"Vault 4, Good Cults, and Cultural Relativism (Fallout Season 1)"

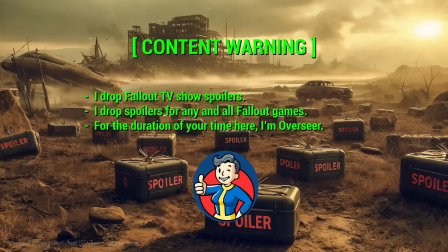[0:00]
Welcome to Lindsay's Fallout. I'm your host, Lindsay. Today we're going to be talking about Vault 4. I talk about social issues, so if you want a break from that, you're going to want to pass on this video.
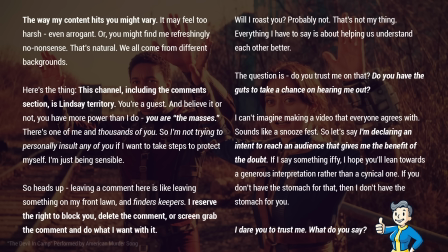[0:08]
My nervous system responds very poorly to being misunderstood, so I'm humbly asking that you give me the benefit of the doubt if I say anything that rubs you the wrong way.
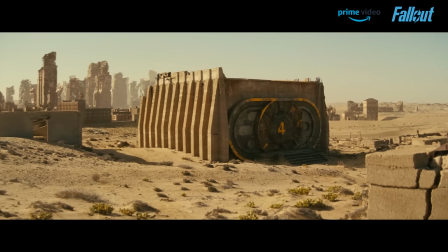[0:16]
Pause the screen for more details. I don't think that Vault 4 was even on my list of, like, things that I might talk about soon.
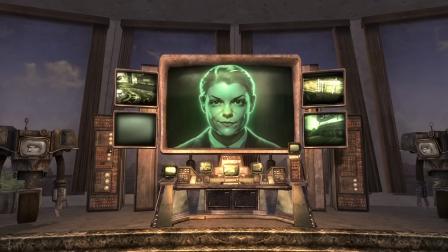[0:21]
It just suddenly hit me, like, this is really where I'm at this week. Remember how, like, I didn't want to talk about norm until I talked about privilege first?
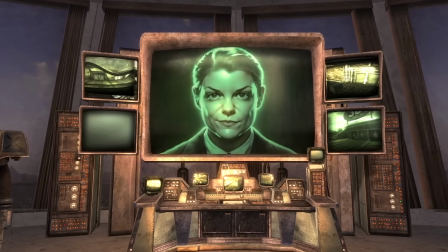[0:26]
I feel like this time, eventually I want to talk about communism, but I felt like I didn't want to talk about communism until I talked about Vault 4.
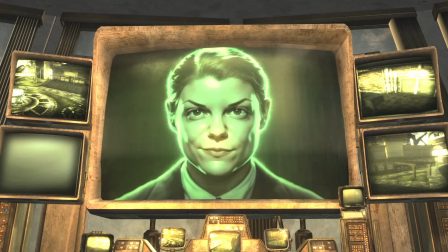[0:33]
It'll make sense why this connects soon. But Vault 4 gives us a great launchpad to talk about cultural relativism.
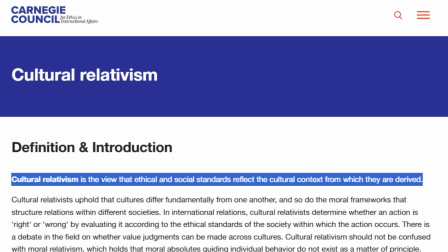[0:39]
Basically the idea that moral codes are products of cultural norms and practices,
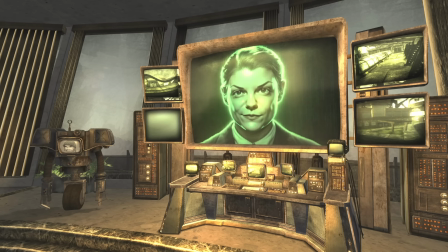[0:43]
and so what's considered okay or decent behavior in one culture totally might not be in another culture.
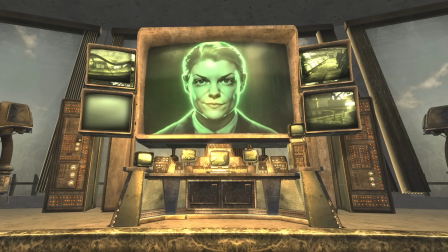[0:49]
One of my favorite, most direct examples of this in sci-fi in general would be the part in Dune, when Stilgar, the leader of the Fremen, spits on the table in front of Duke Leto.
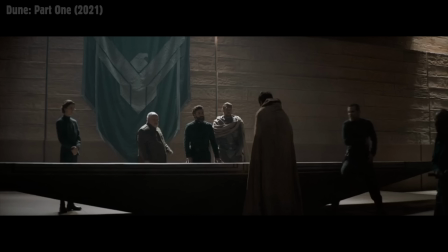[0:58]
Everyone gets tense, and the Duke's men are about ready to throw hands,
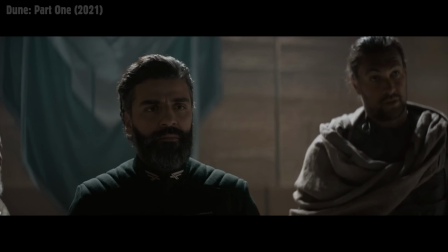[1:01]
but I think in different iterations it's a different character who does this, but somebody intervenes and explains the situation that among the Fremen,
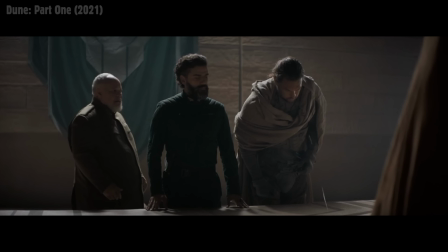[1:07]
spitting is a sign of great respect for reasons that actually make sense.
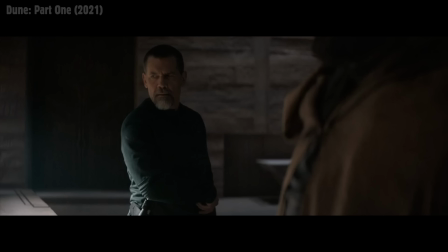[1:10]
After all, in the desert, water is extremely scarce and precious, so by spitting, Stilgar is offering a portion of his body's moisture.
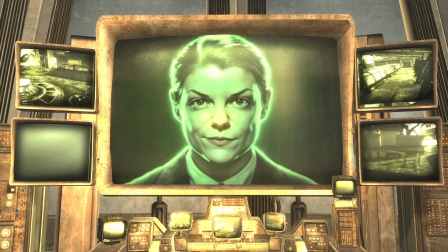[1:18]
He's making like a sacrifice, like he's giving up something precious, and so he intends that to be very humble and respectful.
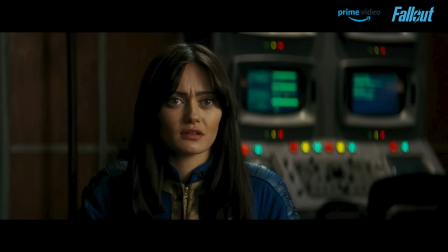[1:24]
On the Fallout show, with Vault 4, they play around with a similar idea. It gives us a chance to confront, like, why do we find certain things rude?
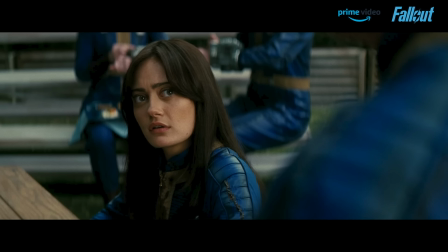[1:31]
Why do we find certain things scary?
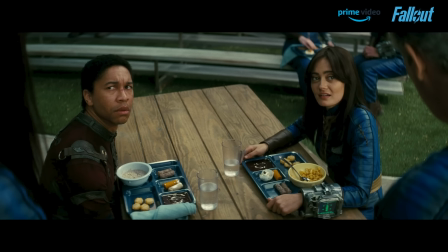[1:33]
And how much of that is making judgments of certain actions and certain gestures completely based on context that doesn't currently apply?
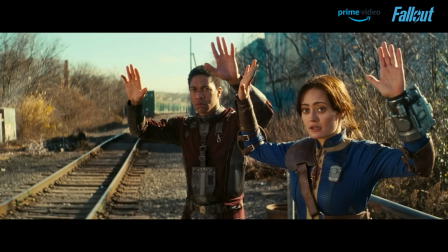[1:40]
So we're gonna start after my favorite scene in the entire show that's definitely gonna have to get its own video.
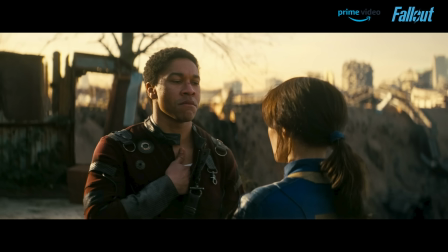[1:45]
Maximus is wounded. He's just been shot in the shoulder by a fiend.
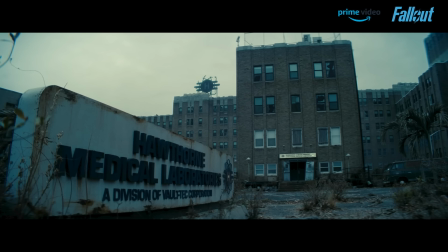[1:49]
And they come across this building, Hawthorne Medical Laboratories, a division of Vault Tech Corporation.
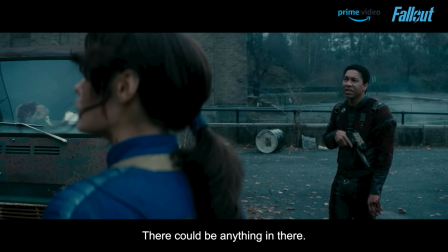[1:54]
Maximus stops Lucy and he's like, whoa, there could be anything in there. Like, have you ever played a Fallout game?
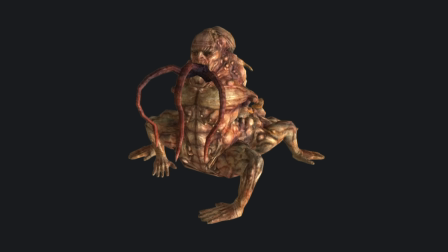[1:59]
Have you ever seen a centaur? What if there are centaurs in there? But Lucy's like, yeah, well, what if there's first aid in there?
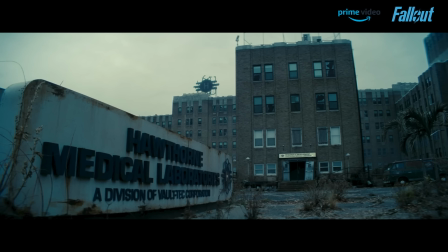[2:06]
It says medical laboratories.
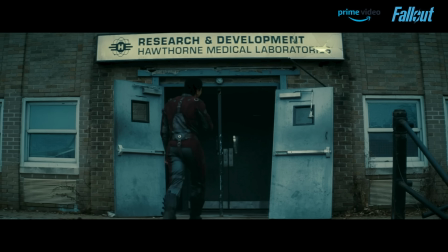[2:07]
So Lucy goes full Leroy Jenkins into there, apparently aggressively enough to make it the whole way down that hallway and down the chute in like a very short period of time.
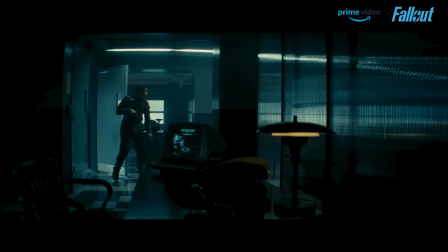[2:16]
Whatever. It works for the scene. So Maximus goes in there after her, and y'all, I'm telling you, okay, back in the day, what I wanted to be when I grew up was to be a music video director,
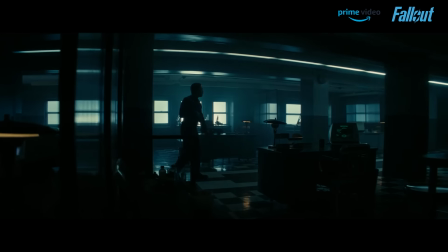[2:24]
and my music video director brain is just sparkling about like this set and the lighting and like how the light is
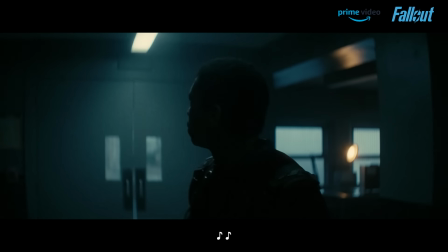[2:31]
like creating this directional effect toward the door. I just love the whole vibe and look of all of this.
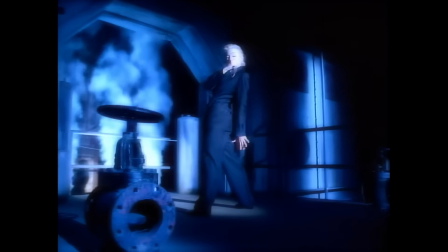[2:37]
It's so cool. Honestly, it feels very OG David Fincher. No, Mark Romanek. It's totally Mark Romanek.
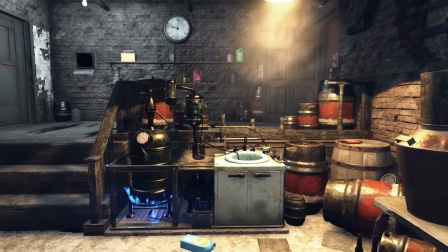[2:42]
It's Lenny Kravitz if you can't say no. The modern Bethesda games a lot of the time have really cool lighting setups, but I don't think I've seen them do much with moving lights though.
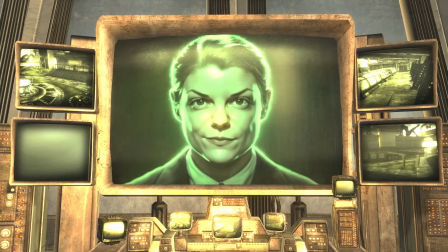[2:51]
Maybe this is something that they should start bringing into the actual game. So Maximus walks through. He sees this medical supplies door.
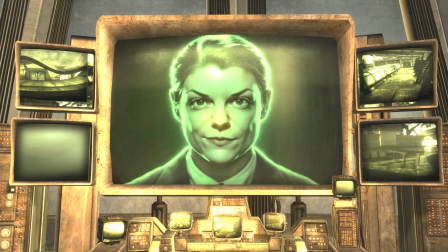[2:56]
He opens it up, and this is when I'm gonna start being annoying, because how could he not tell that wasn't a real door?
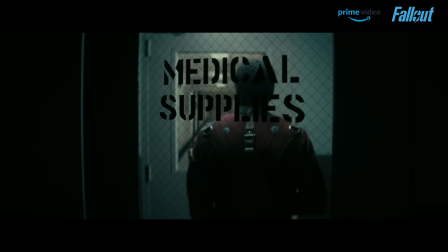[3:01]
Like, for us watching a TV show, I see why we couldn't tell, but in real life, it would be really clear that there was no parallax.
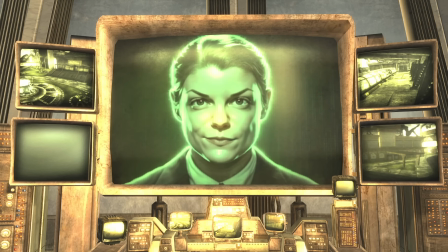[3:08]
Also, my autism really wants to understand what happened between when they fell through the trapdoor and ended up laying on these gurneys.
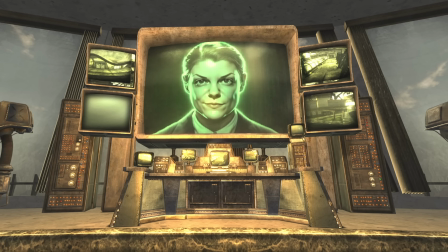[3:15]
Like, they weren't crumpled on the floor of some, like, dungeon thing going, oh, what happened? How did we get down here?
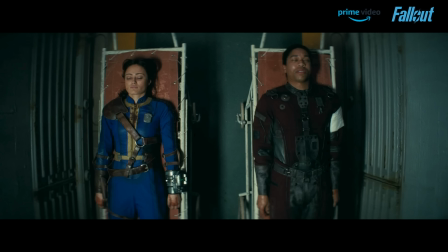[3:20]
Like, they were clearly made unconscious and put on gurneys at some point. It's like the filmmakers really wanted to suggest that it's like they're dead, and now we're in some sort of vault heaven.
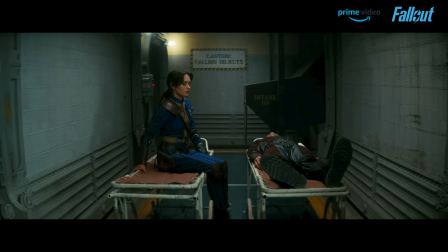[3:30]
The sign that says caution falling objects subtly suggests that they are objects.
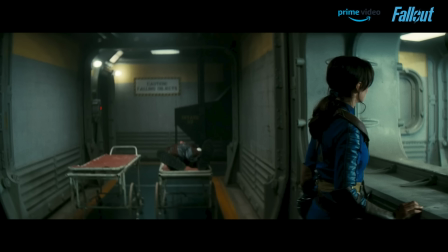[3:34]
Lucy gets up and walks over to the window and is relieved to find out, oh, thank goodness, they're only in a vault.
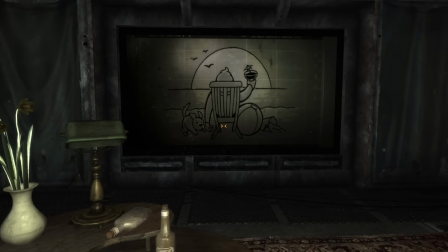[3:40]
Vaults are so safe. Nothing bad ever happened to anybody in a vault, right?
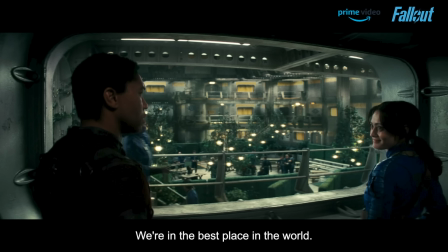[3:44]
I think her wording here is interesting and intentional. She says, we're in the best place in the world.
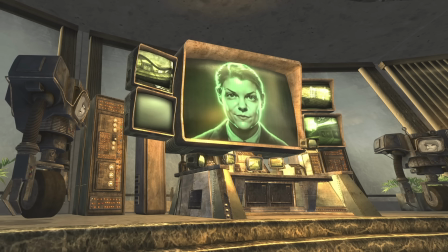[3:49]
We're in a vault. She doesn't say we're in one of the best places in the world. She says we're in the best place in the world.
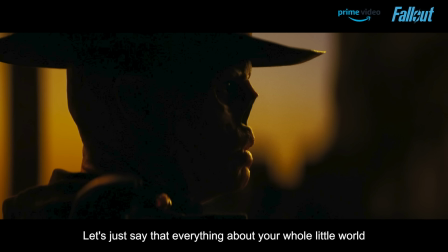[3:55]
I think this is one of many examples where the show kind of wants us to be able to see that America and a vault can be interchanged.
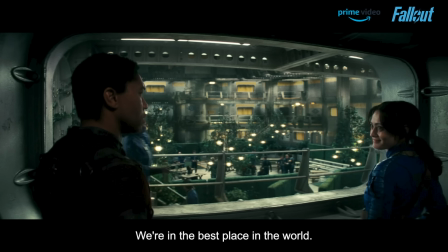[4:02]
Like, she says we're in the best place in the world, the same way a person might say we're in the best place in the world if we were in America, or maybe in an American embassy.